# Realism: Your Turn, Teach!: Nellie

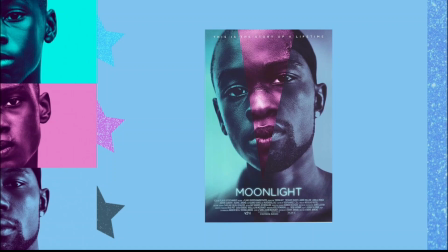(0:00)
Hello, everyone. The film I chose for our realism unit was Moonlight, directed by Barry Jenkins and produced by A24. And the major concept I chose to anchor my analysis was realism and social power. For my realism element, I chose mise en scène,
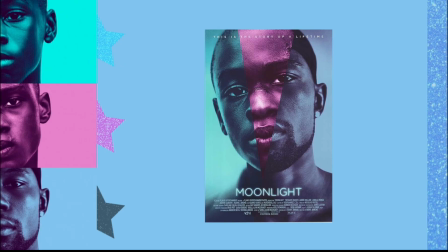(0:15)
analyzing lighting and color palette to how it aids the storytelling to the audience and to Chiron. Here are the three moments from the film that I think are great examples of mise en scène.
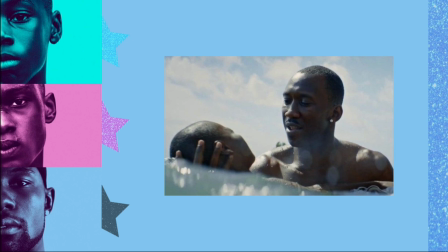(0:27)
Firstly, when Juan teaches Chiron how to swim. The screen is covered in the blue ocean with a white, cloudy sky. Personally, I view the film's use of white to represent safety, or when Chiron feels particularly safe, and blue to represent familiarity. Together, the pairing of colors make a comfortable, safe place for Chiron.
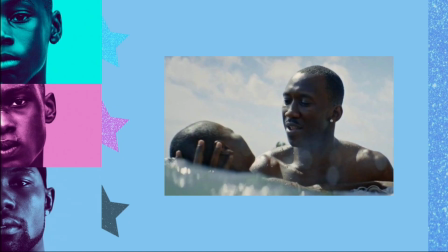(0:46)
This helps set up the color used in the movie and is what made me aware of its messaging.
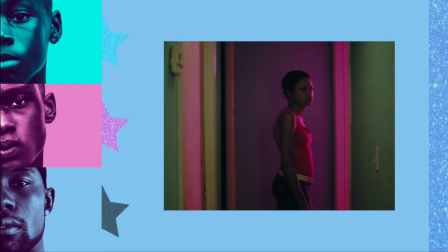(0:52)
Secondly, when Paula, Chiron's mother, stands across from Chiron, sporting a red top with her pink bedroom lights illuminated behind her. Red is a warning signal. His mother is at her lowest. I can't help but think about the lighting too. It's not red, but pink. I interpret this two ways.
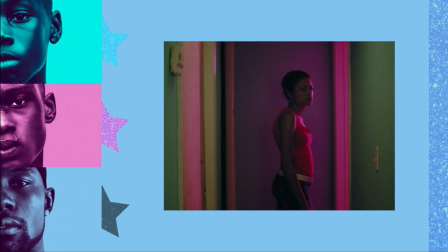(1:09)
Red and white make pink, so the parental figure Chiron is supposed to feel safest around is actually when he's most in danger. Or pink can represent femininity. Paula goes to men in her life, to her boyfriends for attention, and indirectly to Juan for drugs.
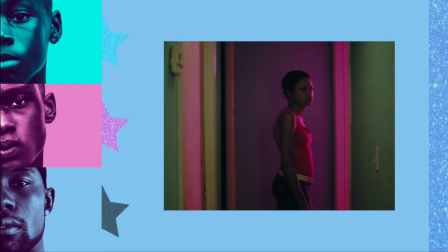(1:24)
She trades being a mother for those things, and this greatly affects her life. Lastly, when Chiron goes to visit Kevin after not seeing each other since high school.
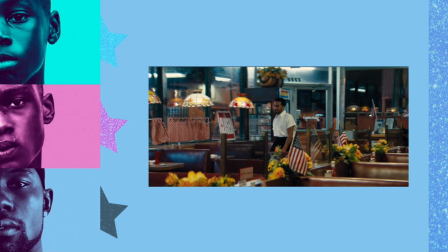(1:32)
Kevin works as a cook at a diner, in his white uniform signifying to Chiron that he can find safety in him. Chiron is fearful of this encounter. Yellow flowers with red elements signaling he may be in danger if he shows how he really feels to Kevin.
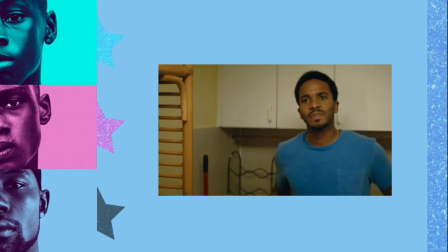(1:48)
What does realism reveal about systems? Chiron doesn't return home after escaping his bullies, which results him in meeting Juan.
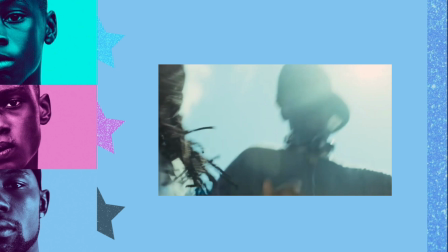(1:57)
When Juan asks if he wants to go home after dinner, Chiron shakes his head.
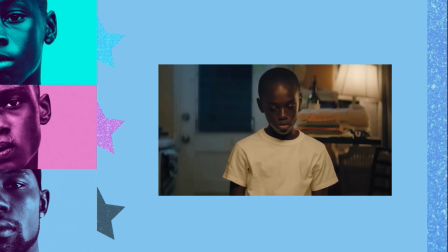(2:02)
This seems odd when Juan takes him home later because Chiron's mother seems kind and well-meaning.
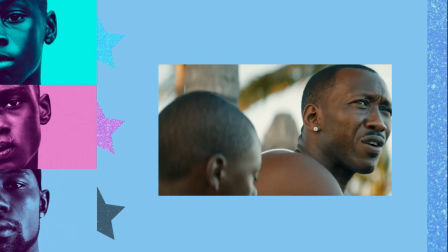(2:07)
The truth is she is addicted to drugs and makes that her priority rather than raising Chiron.
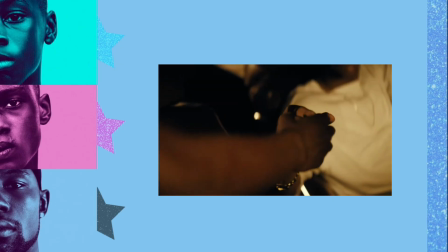(2:13)
Juan feels like he has to step in, and when they meet again, another harsh reality is revealed that Chiron's mother buys drugs from Juan.
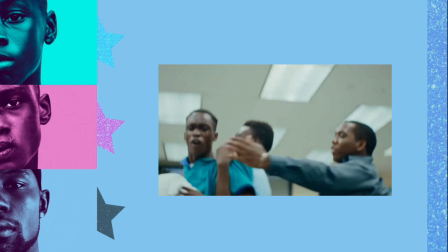(2:21)
And after all this, knowing what drugs have done to his mother, Chiron sells drugs as an adult, taking up after his greatest role model, Juan.
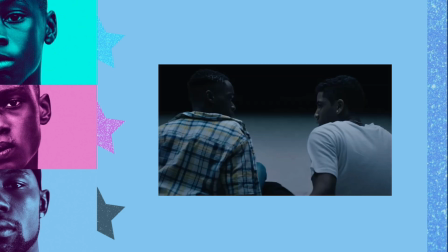(2:29)
There is a complexity to these characters, where they often do what they feel they need to do in order to survive.
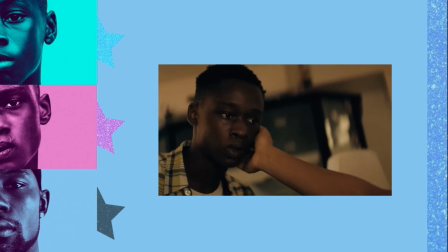(2:36)
Chiron masculizes himself, feeling he has to hide his identity by mimicking Juan's, even after Juan tells him to be himself.
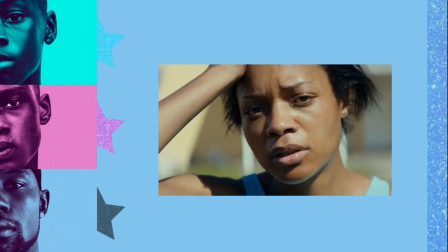(2:43)
He is a product of his environment, retaliating against his bullies and appearing tough on the outside for survival.
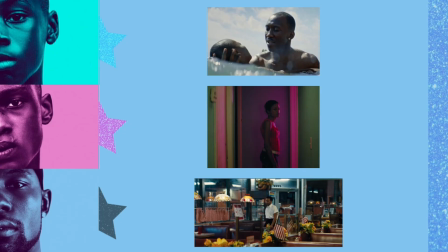(2:50)
What does realism hide by making something feel normal or inevitable? Though Chiron would like to believe one thing, as the audience we can visually see how he actually feels. Moonlight is a very colorful film, and certain colors appear in tandem to Chiron's intention and expose his true feelings.
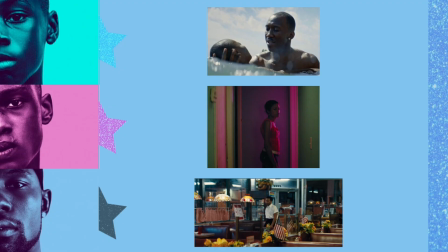(3:07)
As a drug dealer, he channels the familiarity of Juan, but presents as black. When we arrive at this moment, we feel as though it was inevitable that Chiron came back to this life. In withholding his true identity, he has ended up here. He may appear stoic, but the reds and yellows in the scene exemplify his bubbling anxiety in a situation,
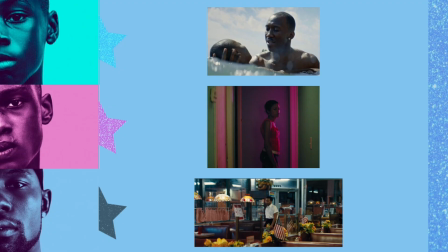(3:26)
especially around Kevin, the one person he's ever loved romantically.
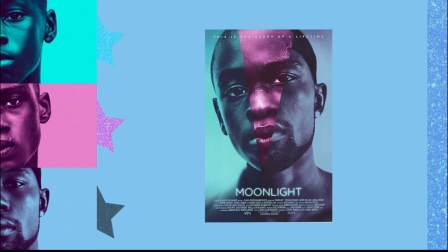(3:30)
Here's how I connect my film to Chapter 4 of A Short Guide to Writing About Film by Timothy Corrigan.
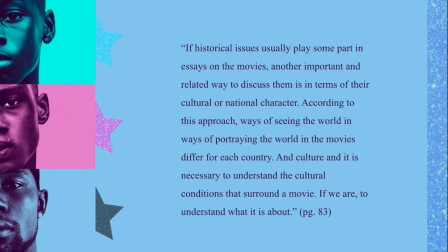(3:36)
On page 83, he writes, if historical issues usually play some part in essays on the movies, another important and related way to discuss them is in terms of their cultural or national character. According to this approach, ways of seeing the world and ways of portraying the world in the movies differ for each country.
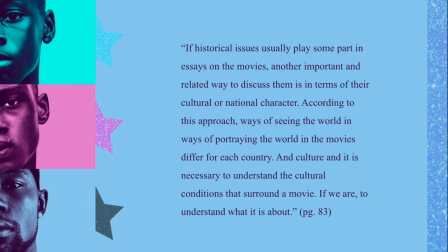(3:55)
And in culture, it is necessary to understand the cultural conditions that surround a movie if we are to understand what it is about.